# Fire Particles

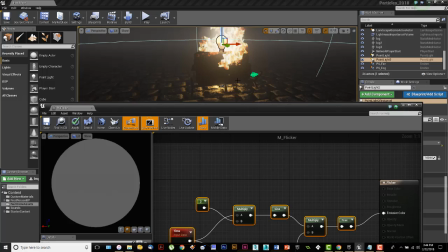[57:41]
However, if I look at my flames are they're kind of, you know, creating and tumbling and coming up,
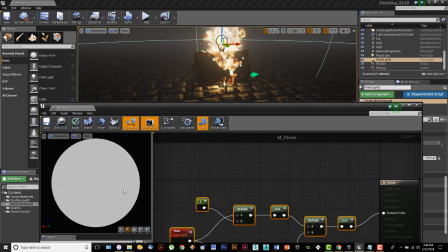[57:48]
and I'm not really getting, if you see them side by side, you go, that's not flashing like this.
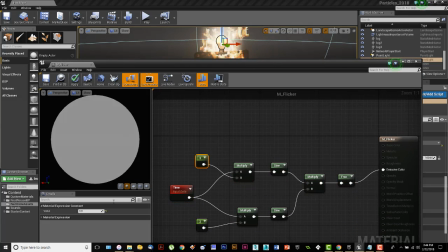[57:54]
This is a little bit much. So I think what I'm going to do is I'm going to come back in here and I'm going to set that back to 1, and I'm going to take this one over here and I'm going to set this one maybe to 0.85.
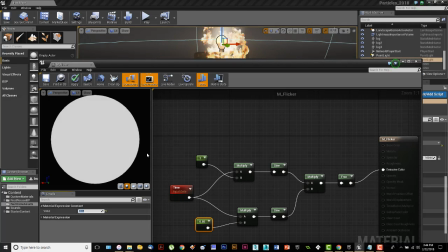[58:05]
Again, I want to make sure that the numbers are different, but I'm looking for,
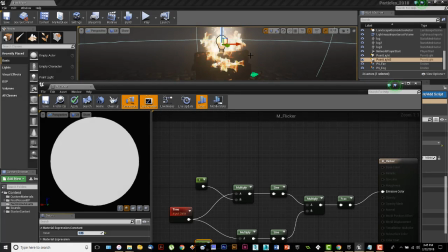[58:10]
when I see them side by side, I'm looking for the same kind of flashing and tumbling out of this one that I see up in through here,
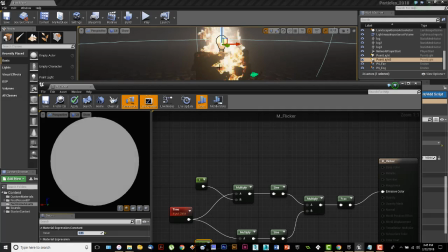[58:18]
because that's kind of the way I want that one set up. Nice. All right. So I've saved that up, and I'll go ahead and close that.
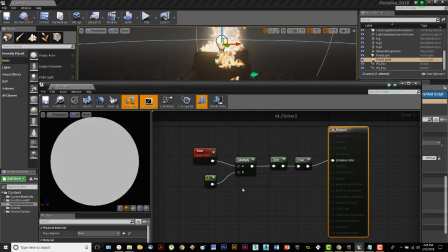[58:32]
Now, what I've also got is I have a different flicker set up. Okay.
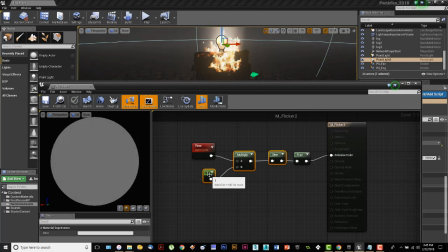[58:38]
And I'm going to do the same thing here, and we'll pull those things down.
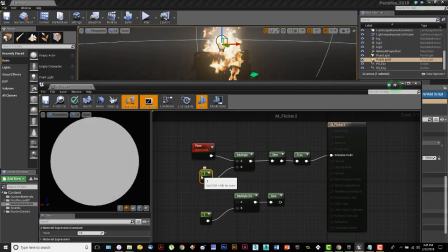[58:47]
And I want different numbers on these because of the way that this is going to work. Okay.
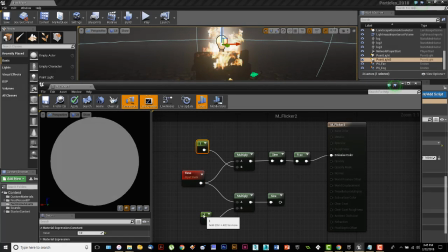[58:52]
I'm going to wire that into here. And I think what I'm going to do on this one is I'm going to set this one up here to be less than 1.
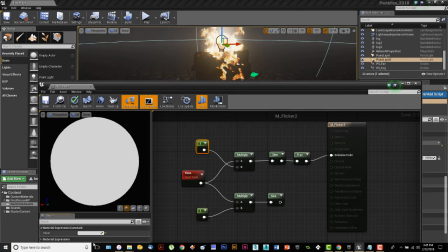[59:01]
So I'll go 0.7 on that one.
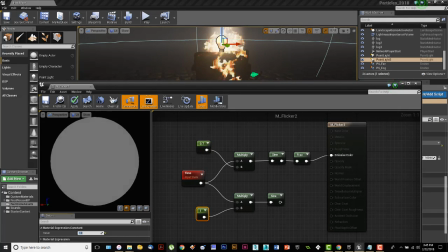[59:04]
And I'll take this one down over here, and we'll go, I'll leave that one at 1, I guess.
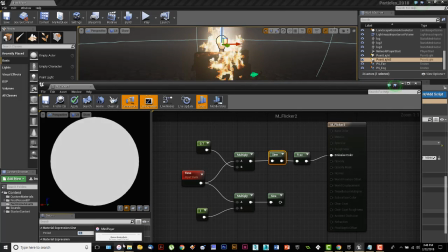[59:13]
And then I'll take this sign up here, and that's set to 0.9. I'll take that to 0.55, and I'm just making numbers up here. And I'll take this one, and we'll set this one at 0.75. And what we'll do is we'll back all of these up.
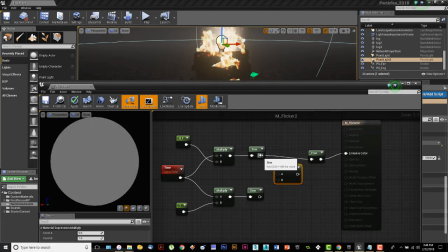[59:33]
And we'll add a multiply in there. Remember, you can only do 2 at a time. So I'm going to have to use multiplies if I'm going to be doing this.
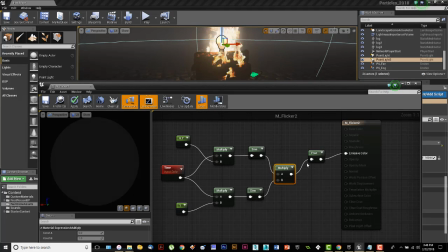[59:40]
And then we'll wire that into there. And I'm getting flickering.
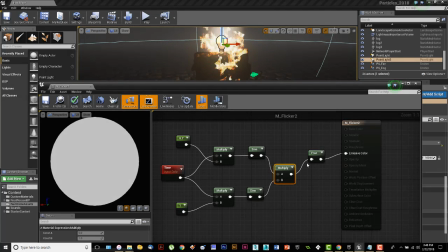[59:44]
Again, I'm just visually sort of looking between the two and assuring that I get the same flickering effect out of that one that I'm getting out of this one. Now, why am I doing 2 of them? Let me save that up. Why is it that I've done 2 of them?
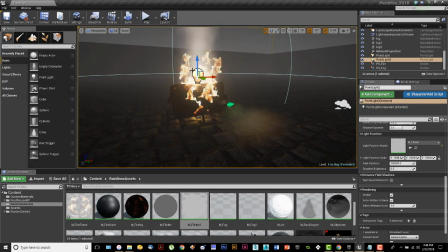[59:59]
Because this is one of those instances where I have 2 lights in my scene. I've got that point light and I have the other point light. Both of them are containing these flickers. If I had them both with the same flicker material, I would get the exact same flickering out of both of them.
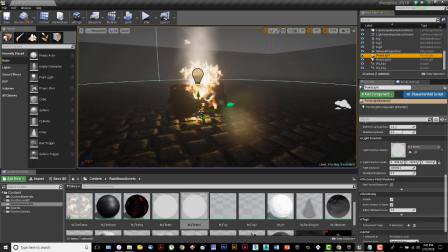[60:16]
But what I want is that and really rightly so,
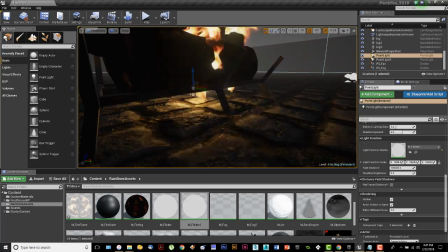[60:20]
the flickering down here on the bottom would be different than the flickering up here on the top.
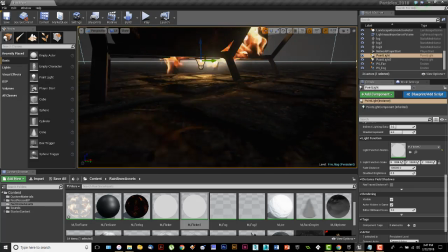[60:26]
Not to mention the fact that down here, what this is really doing is it's lighting up the floor.
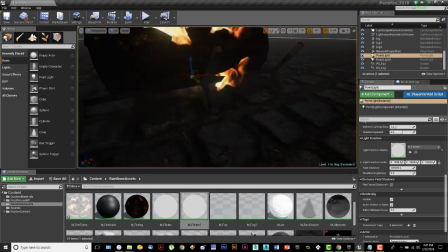[60:31]
This is making it look like there's fire underneath the logs.
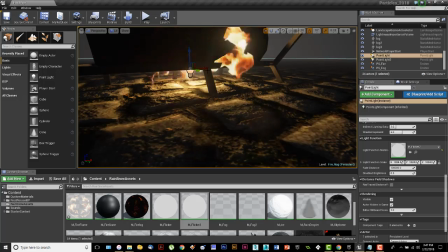[60:36]
And I'm getting a completely different set of flickering from those flames down there than I would be getting off of these flames up here.
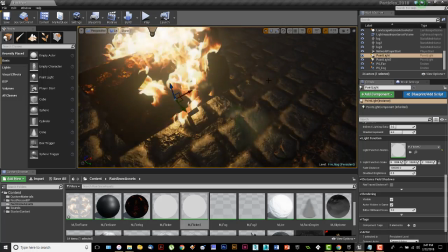[60:44]
These flames are the ones that are really giving me that, the 2 in combination together are giving me double flickers out over here on the ground.
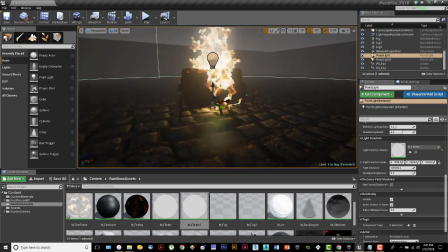[60:51]
And it's a really kind of a nice feel. So it's a nice way to finish off something like this when you need to have flickering lights.
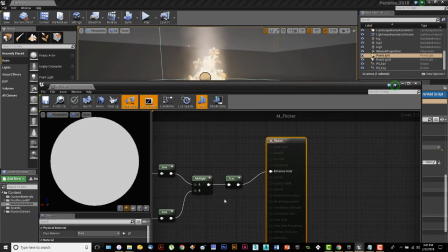[60:58]
That's a quick and easy way to do it. So you can set something up.
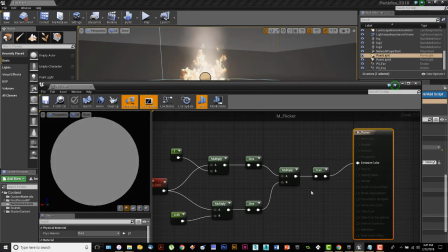[61:04]
You can either do a basic or you can go in and do what I've done, which is set up a much more complicated. It's twice as complicated than it was, but then I get that better random flickering out of my sign.
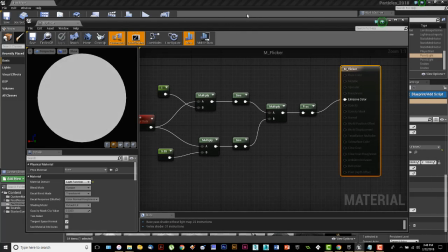[61:15]
That's not a regular material, by the way, just so you know, when you're creating this.
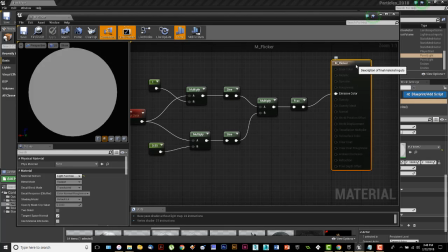[61:21]
If you're going to be adding it in as a light function, then your material has to be set up from the start as a light function.
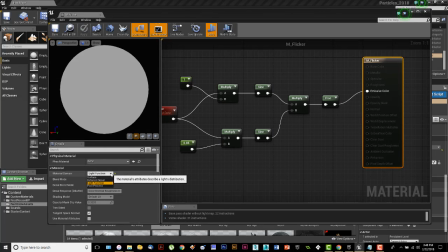[61:29]
This is not a surface, this is a light function. So you're going to select that first and foremost, and then all of the other information down here goes away because it's not opaque and it's not transparent and it's not translucent, it's not any of those things. And at default lighting, there is no default lighting on something. This is a light.